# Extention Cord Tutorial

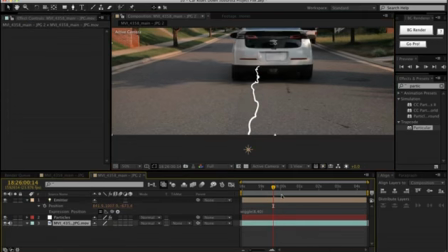[8:16]
Okay, and let's go ahead and kill our time freeze and see what it's actually looking like with the shot.
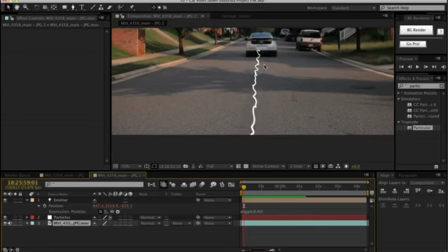[8:24]
Okay, so it needs a second to catch up, but overall pretty good. The thing we want to watch is we want to make sure that our chord is not going way faster than the car itself,
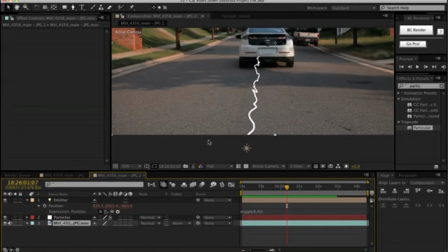[8:40]
because if it's going at like 4,000, which we can do here really quick, let's say I take that and knock it up to 4,000, you'll see what happens is it's going to be shooting way past the car, and it's just not going to look realistic, because
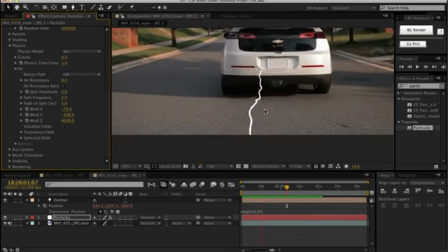[8:58]
where the ripples are going is going faster than the way that the car is actually moving them. So let's bump that back down to 2,500, and it kind of looks like where the kink is staying with the car a little bit better, right?
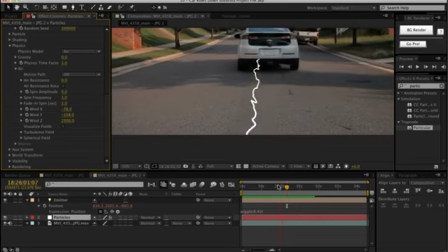[9:10]
Looking at that again really quick here. Okay, cool. So now there's the obvious problem that the chord is kind of going over the car, and that is going to be an issue, and that is just an issue with creating this effect in this way that
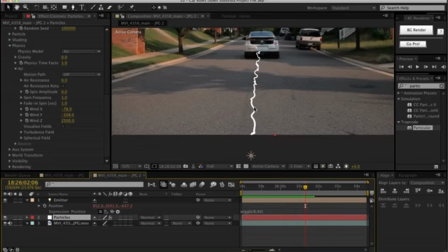[9:26]
we're going to have to fix that here in a second. But before we do, let's go ahead and look at the color a little bit, because it's obviously quite white.
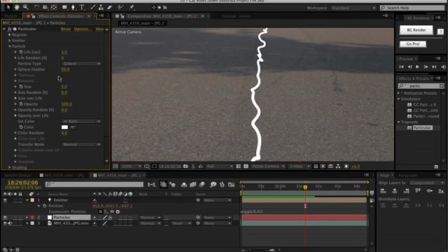[9:34]
So we'll go up here to particle. And one thing I was surprised at, you'd think extension cord, nice and bright and orange.
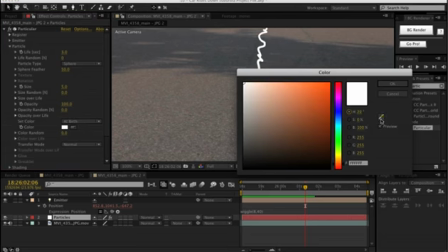[9:42]
I was surprised actually looking at the footage when I took the color picker here, how pink the extension cord turned up. So it actually had way more of a pink look than I was thinking. It was actually honestly more like this than it was bright orange.
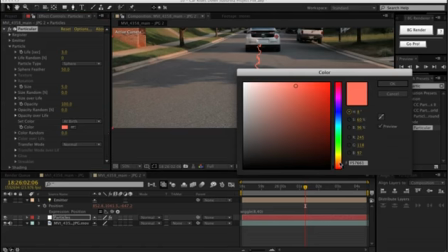[9:55]
But This is just a tutorial, so let's make it more orange. And we don't want it too bright. This should do it. Right in there. Okay. So we got it.
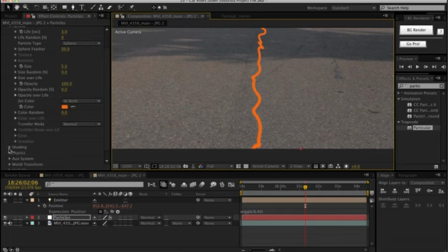[10:10]
It's a solid color, but it still doesn't look like an actual chord. And this is where shading is going to come in. If we go to shading and we do shadow lit from main, we're going to turn that on.
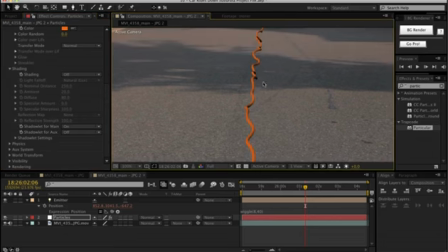[10:19]
And instantly what it does is it creates a nice little shadows here within it. So there's kind of a highlighted spot and then a shadow on the bottom. Let's go here and do a shadow lit settings. We'll turn the color strength down to 50 because we don't want it to be that harsh. And then let's turn the opacity to 20.
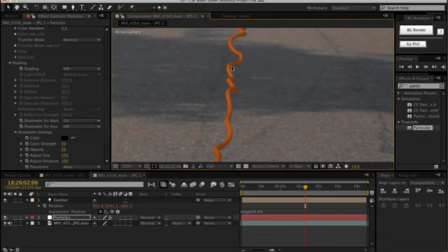[10:37]
So it's a little bit stronger opacity, but the color is not quite as slappy in the face black.
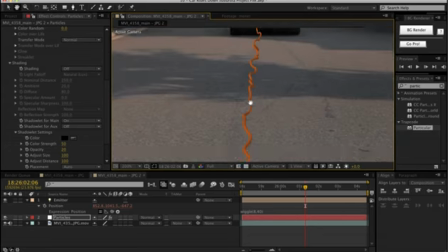[10:44]
And so that'll give us a pretty decent little result there. Okay, and let's take a look at that and see how we're feeling.
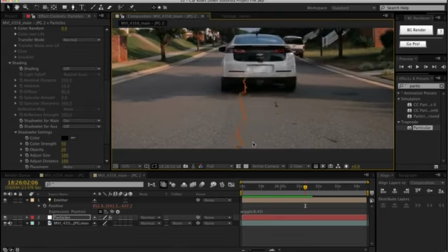[10:55]
Not bad. We could probably even have it wiggle a bit more, like wider out than even 40. But that's fine. You can play with the wiggle settings as you please for your shot if you ever actually want to make a dragging extension cord.
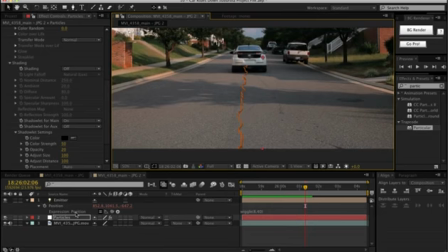[11:10]
Okay, the next thing that we want to do to add realism here is we want to add a little bit of a blur. Particular by default, I'll show you here. So if I want to add a blur, my natural instinct is to give it a motion blur, turn my motion blur on, and then I would hit 0 and do a RAM preview. But the problem with this is that I get kind of almost this
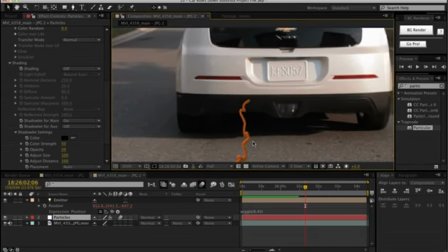[11:35]
ovular, it doesn't look like a nice perfectly round chord as much anymore.
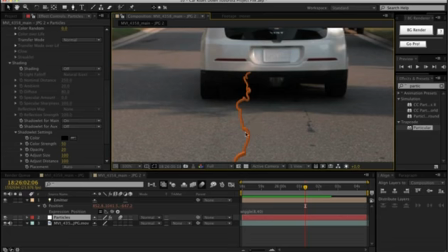[11:41]
It almost, as it's blurring it, the color and the shadow lit kind of affect it,
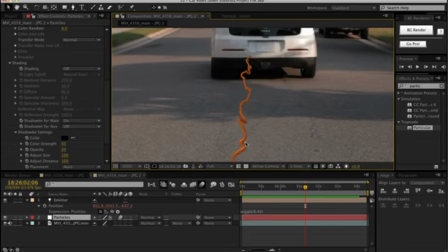[11:47]
and it doesn't turn up that noticeable in this shot, but there was other shots that I saw that were far worse,
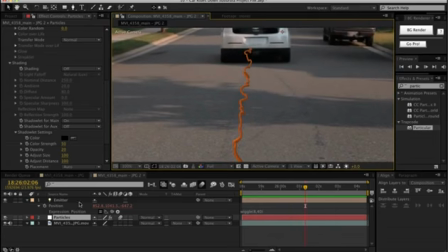[11:53]
that it didn't look as clean of a chord. So what I ended up doing is, let's take the shadow lit off, I'm sorry, the blur off, and I'm just going to select both of these guys, and one more step to do before we do this.
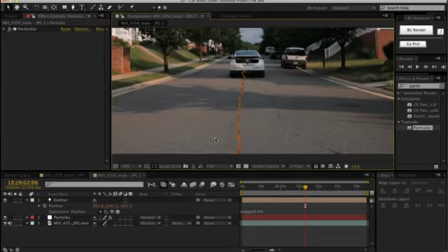[12:08]
I just want to say this is kind of a bridge that we're going to cross here. We're going to pre-compose this. So if there's any other settings that you want to do, one thing that you could do, for example,
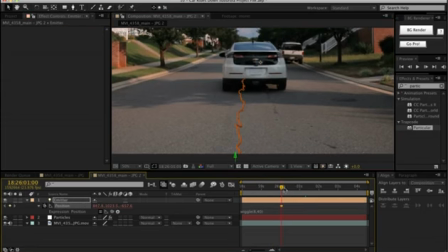[12:18]
is you set a keyframe for the emitter, and then over time you can kind of
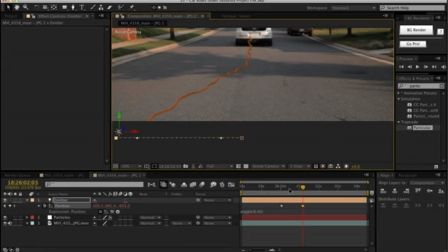[12:24]
shift the emitter over to make it look like it's it's moving over if it's dragging something.
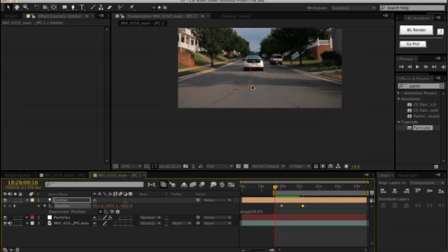[12:31]
So as you do that, then the cord can kind of drag over a little bit.
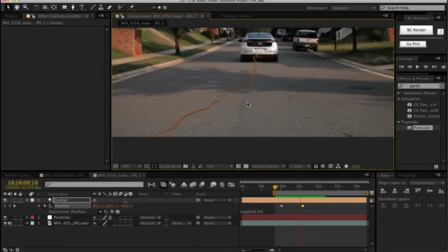[12:38]
Let me bring it in closer so you can see that. And it can change positions a little bit. Just another option, but I would recommend doing that before we pre-compose. So you have your option, it's all locked, ready to go.
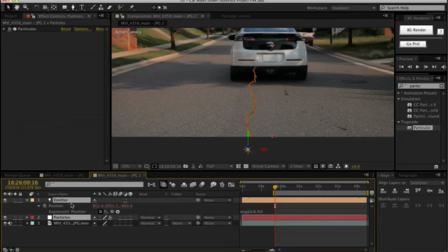[12:52]
We'll take our particular and our emitter layer, and we will pre-compose those, and we'll just call them chord pre-comp. Okay, so we have our chord pre-comp, and of course I did forget one last thing.
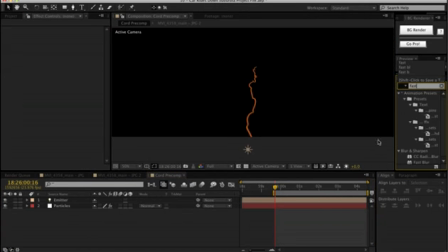[13:05]
I'm just going to add a quick fast blur here to
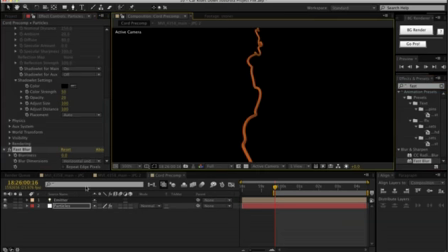[13:10]
the particles, because they look a little bit crisp if you look at them compared to the footage here. They still look just a little clean, so let's go ahead and add just a quick fast blur, maybe 2.
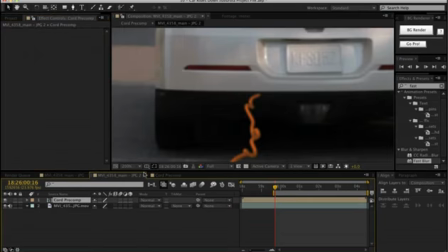[13:22]
Let's see how that looks. Is that too soft? Maybe a touch too soft. Maybe just 1 will do it. Okay, just to soften it a hair and make it fit better.
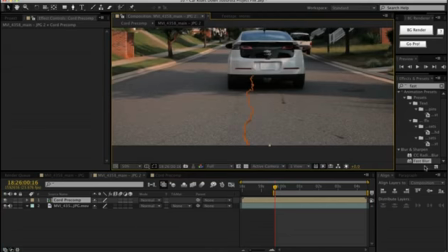[13:32]
Okay, so now that we have this, what pre-composing is going to do is it allows us to then add a force motion blur, which will look for differences between pixels. So as there's motion, let me just turn it off and on again so you can see the difference.
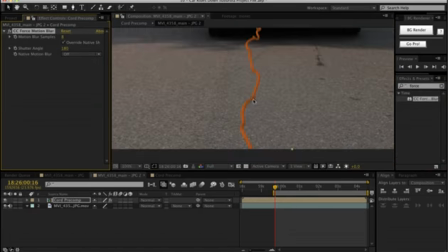[13:47]
Normal, and then with a force motion blur added on there, it essentially simulates a motion blur.
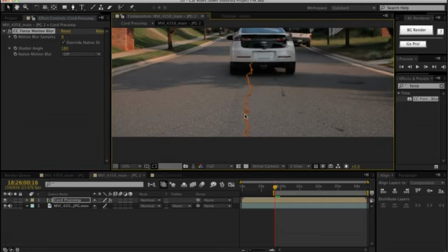[13:54]
So as the footage and as the simulation changes from one clip to the next, it's going to blur that change and make it feel more lifelike. Okay, and it might be a little bit more noticeable here in the beginning.
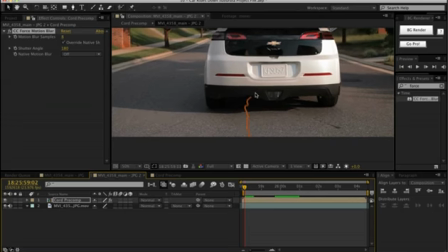[14:12]
The other thing that's nice about pre-composing like this is that we now have a solid layer.
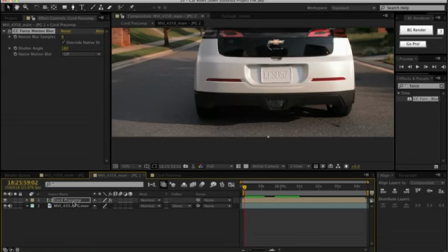[14:19]
If you were to try to mask a solid that has particular
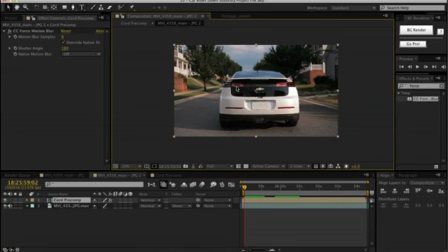[14:24]
applied to it, and you start masking things out, it's going to be funky. But now it's pre-composed. It's essentially almost a rendered or locked video. So now that frees us up to mask out certain areas.
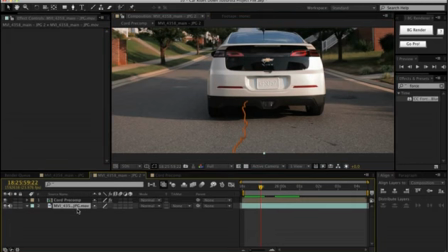[14:35]
So we want to get rid of this. Let's go ahead and duplicate our bottom footage. We will drag it on top. Lower the opacity a little bit so we can see what we're doing. And then we can create a little mask here just to get rid of,
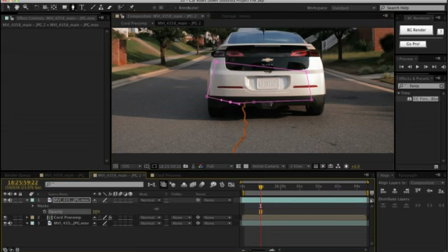[14:51]
and turning it all the way up again, you can see that we're going to get rid of that edge.
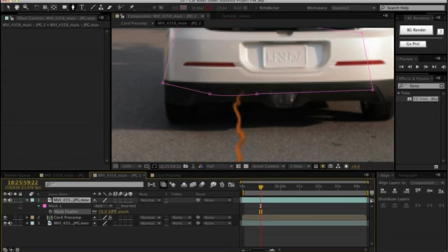[14:56]
We can also feather it just a hair, maybe like 20 or so.
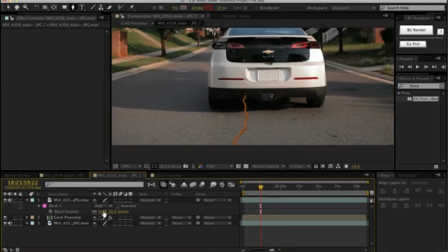[15:04]
Okay. And actually maybe even that's too much, maybe 10. Okay.
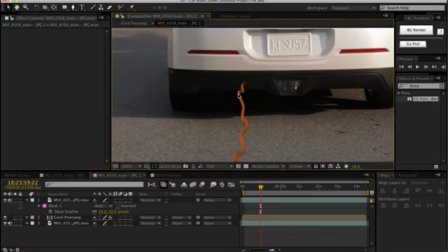[15:09]
Just enough so that it kind of blurs in. So now we want to animate our path.
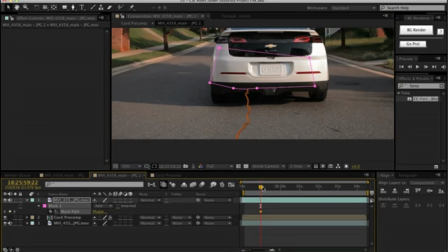[15:16]
So we hit M, and let me just kind of power through this, and I'll speed it up.
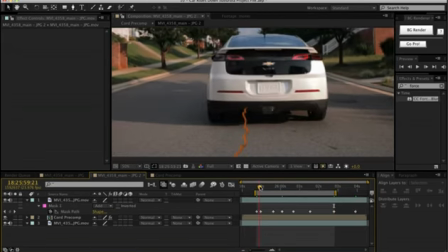[15:20]
Okay, so now we have a basic example. I just kind of trimmed off the edges where the particles were still coming in, and then the end where they're not lined up perfectly.
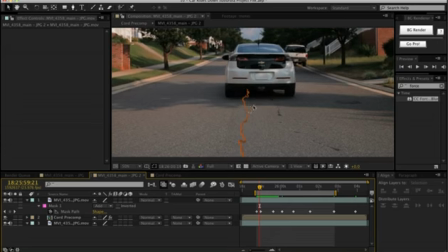[15:31]
But again, this would be intended for a pretty fast shot that happens even in the actual final commercial.
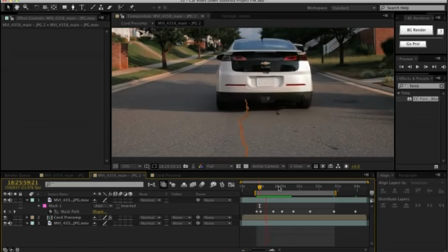[15:38]
Most of these shots are less than a second long. But we're going to see that we have a pretty decent chord then draggy behind.
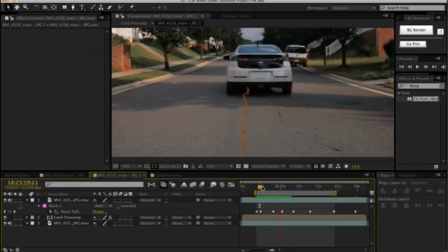[15:46]
Obviously not perfect with the keyframing, but you get the idea. The next thing that we want to do to add a little bit of realism to it is give it a drop shadow.
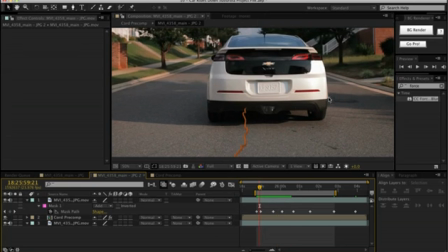[15:55]
Not an actual drop shadow, but a realistic shadow. You can see that the car has a shadow underneath it, and then the trees have shadows. So more than this car shadow, which is letting no light through, we're going to do more of a tree shadow just because
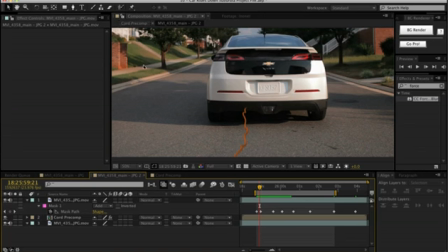[16:11]
yes, there's it's blocking the direct sunlight, but there's still just ambient light in the world.
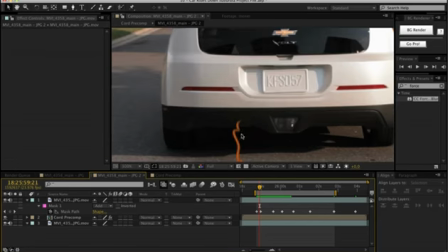[16:17]
Whereas here under the car, it's pretty much pitch black. There's no light bouncing off.
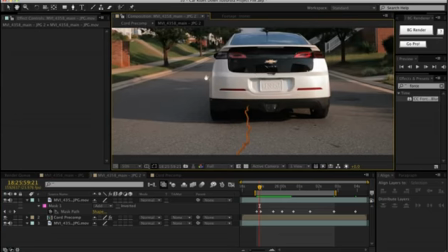[16:22]
It's such a narrow opening that it's going to do that. It's going to completely block out all light.